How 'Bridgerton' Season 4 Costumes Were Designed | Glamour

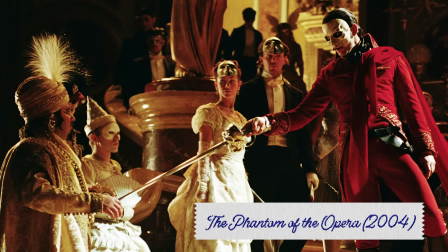We began our research looking at other masquerades that have been portrayed in film and television to see
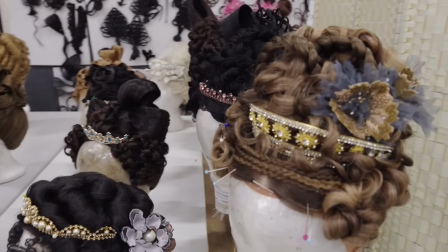ideas or good things and bad things. It could have been Regency or it could have been Georgian. We even did like a 60s wig. The different styling with the wigs all came from different periods for the last kind of 500 years.
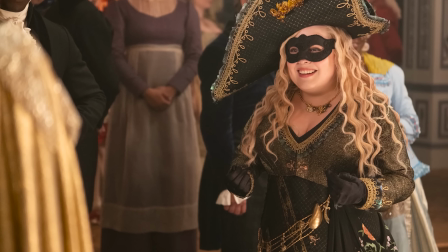We had to dress, including principals, probably upward of 180 to 200.
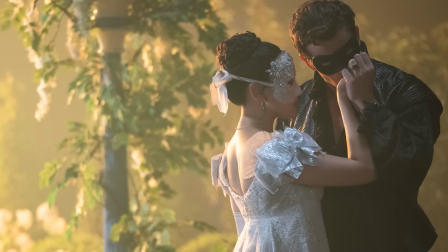For the principal characters, with the writers and us, we came up with themes for them.
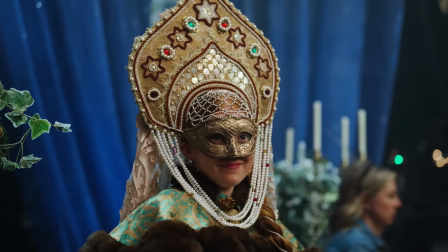With the masks, you have to think about how they're going to stay on.
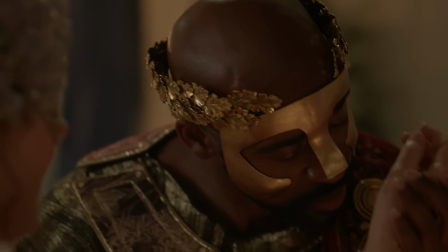because the actor wouldn't want to be able to have to stay in the mask for 12 hours filming a day.
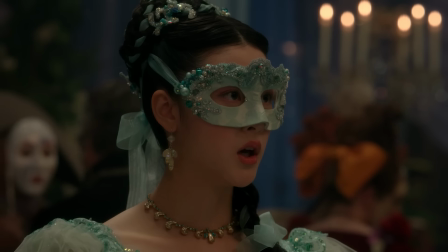Some of the masks were put on sticks, some of them are tied into the wigs and the hairstyle.
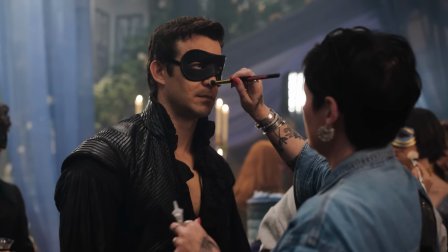We had to think about the makeup,
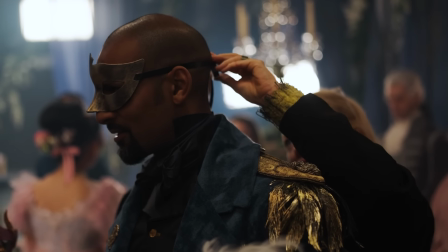and also we had to think about how the mask fits the face shape to be comfortable for that longer time of filming.
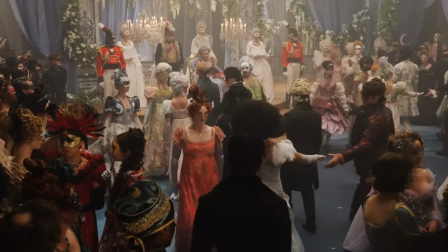We were really excited about doing it. It's a really good way to open a season. And the whole team were really on board with it.
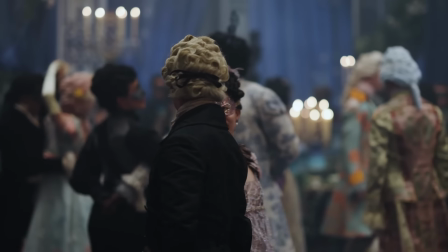Created a great energy. Yeah, all our makers were really excited to be doing something different. They could go wild with it. It wasn't difficult to hire people. Everybody heard that we were going to open with a masked ball.
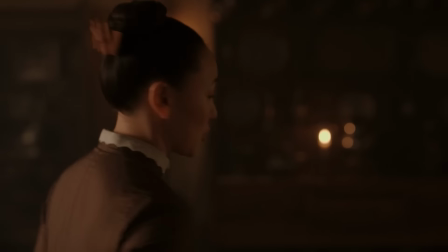Everybody wanted to work with us. So it was great.
I would give anything to go to a ball.
So now we're going to look at some of the costumes from Masquerade.
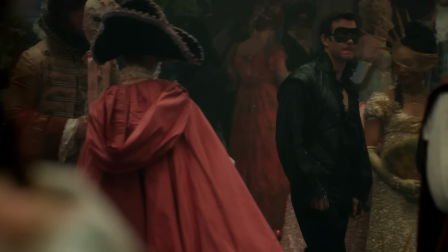Wanted to see Benedict in a black costume because it was going to play off against him seeing the visionary of the Silver Lady.
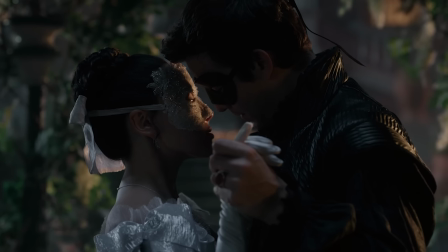My concept was a poet, writer, artist, so I used Shakespeare as that historical character to base this on.
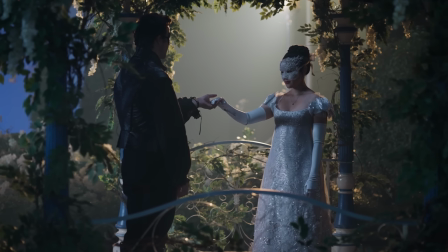He arrives in a very dishevelled way as a sort of devil-may-care character on horseback,
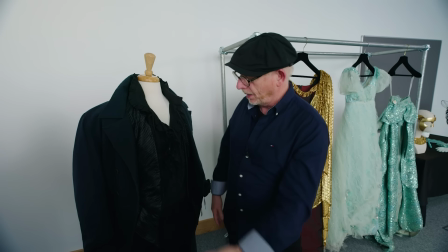so hence a riding coat, which he normally wears anyway, and his riding boots.
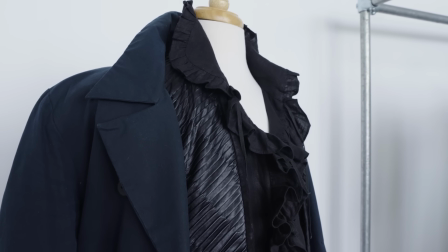However, in his dishevelled way, he still has a very dangerous and dashing edge to him.
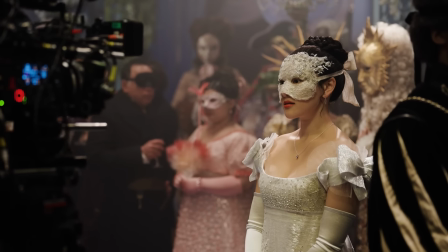So this dress originally in the book belonged to Sophie's grandmother.
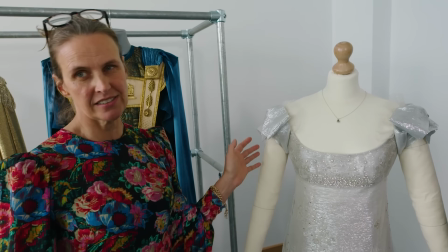Initially we played around with an earlier style dress and it just didn't work for us and it didn't work for the producers.
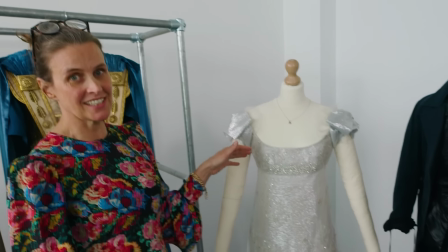So we then brought it forward to Regency and it became her aunt's dress.
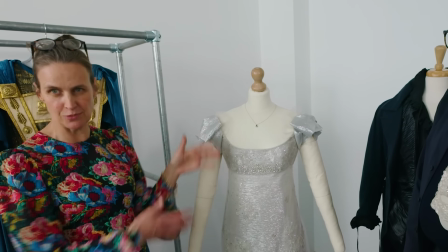So there's not much time difference between the two of them.
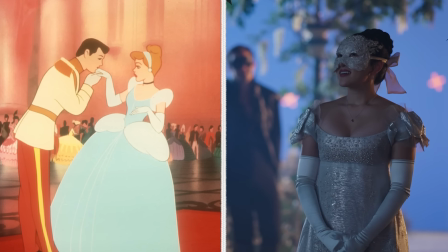And we also wanted to avoid the traditional Cinderella dress with the big skirts, and so we thought by going Regency,
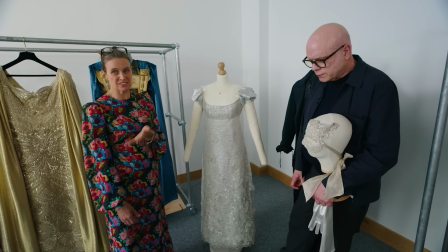it kind of makes a difference between what everybody's seen before and traditionally thinks of as Cinderella.
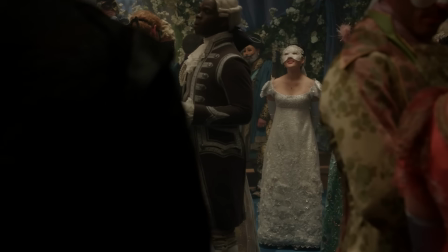Benedict has to really notice her stand out at the ball,
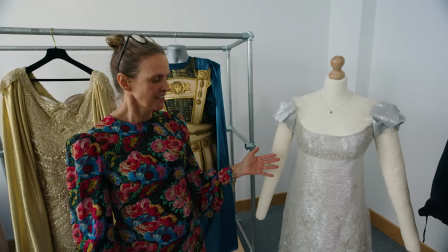but we wanted there to be a simplicity about her dress that would also help her stand out from everyone else.
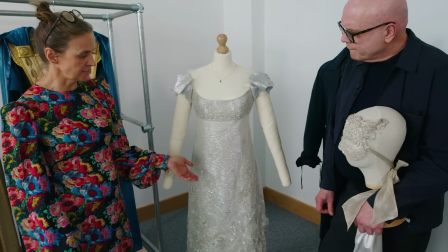And the starting point was finding the base fabric, actually.
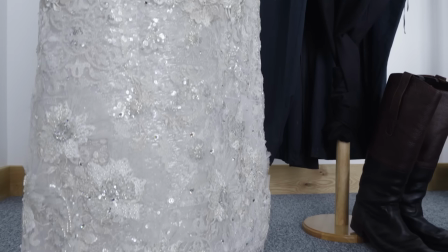We worked with a company in Italy who designed the overlay, and then onto that we worked onto the surface,
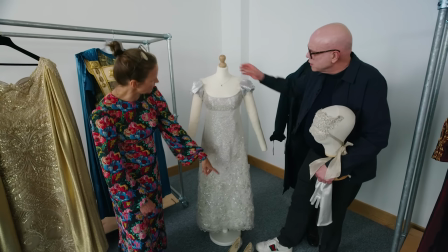incorporating vintage pieces and contemporary embellishment with our amazing embellishment team.
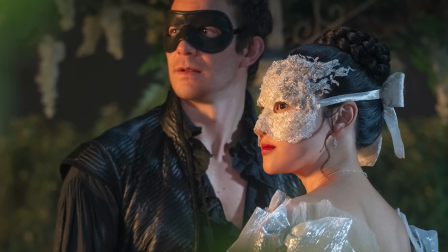And because Sophie was to have made the mask for her sisters, and we started off with a much smaller mask,
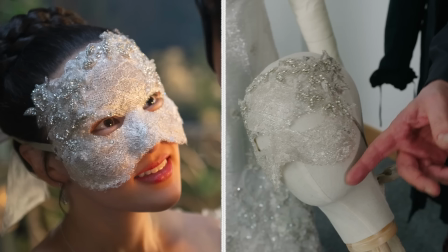but it was discussed that Benedict couldn't recognize who she was, so we had to cover the whole face.
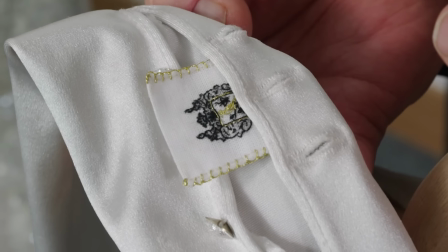And this is the glove that came from the attic, and this is the little family crest. This is what gives them the clue as to where the person that wore this dress came from.
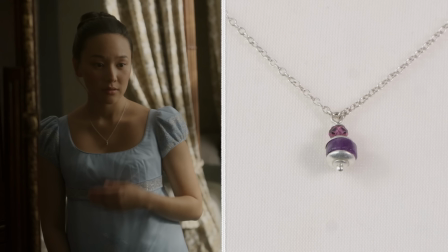One of the smallest things that we do forget about is this little necklace, which was given to Sophie by her mother, and it's amethyst, which is the stone of Korea at the time.
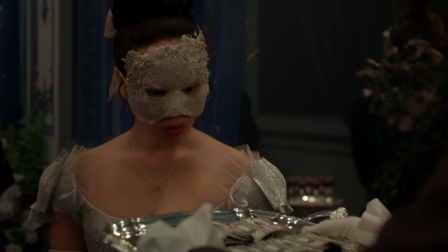It's a little item that travels through the entire season and it tells a long story.
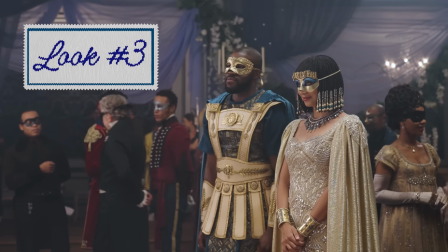These are two characters in the book. We picked them out as being very good characters.
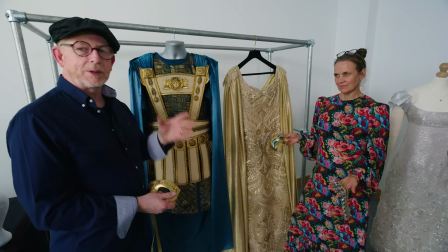They're a very powerful couple in the production, so we wanted to bring that also onto the floor of the Masquerade Ball.
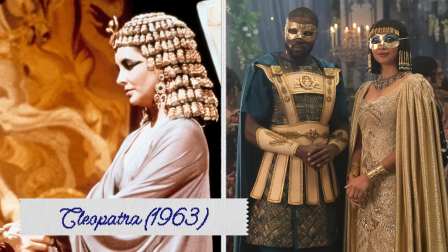We actually wanted a nod towards the 60s movie, which we really stuck to quite well.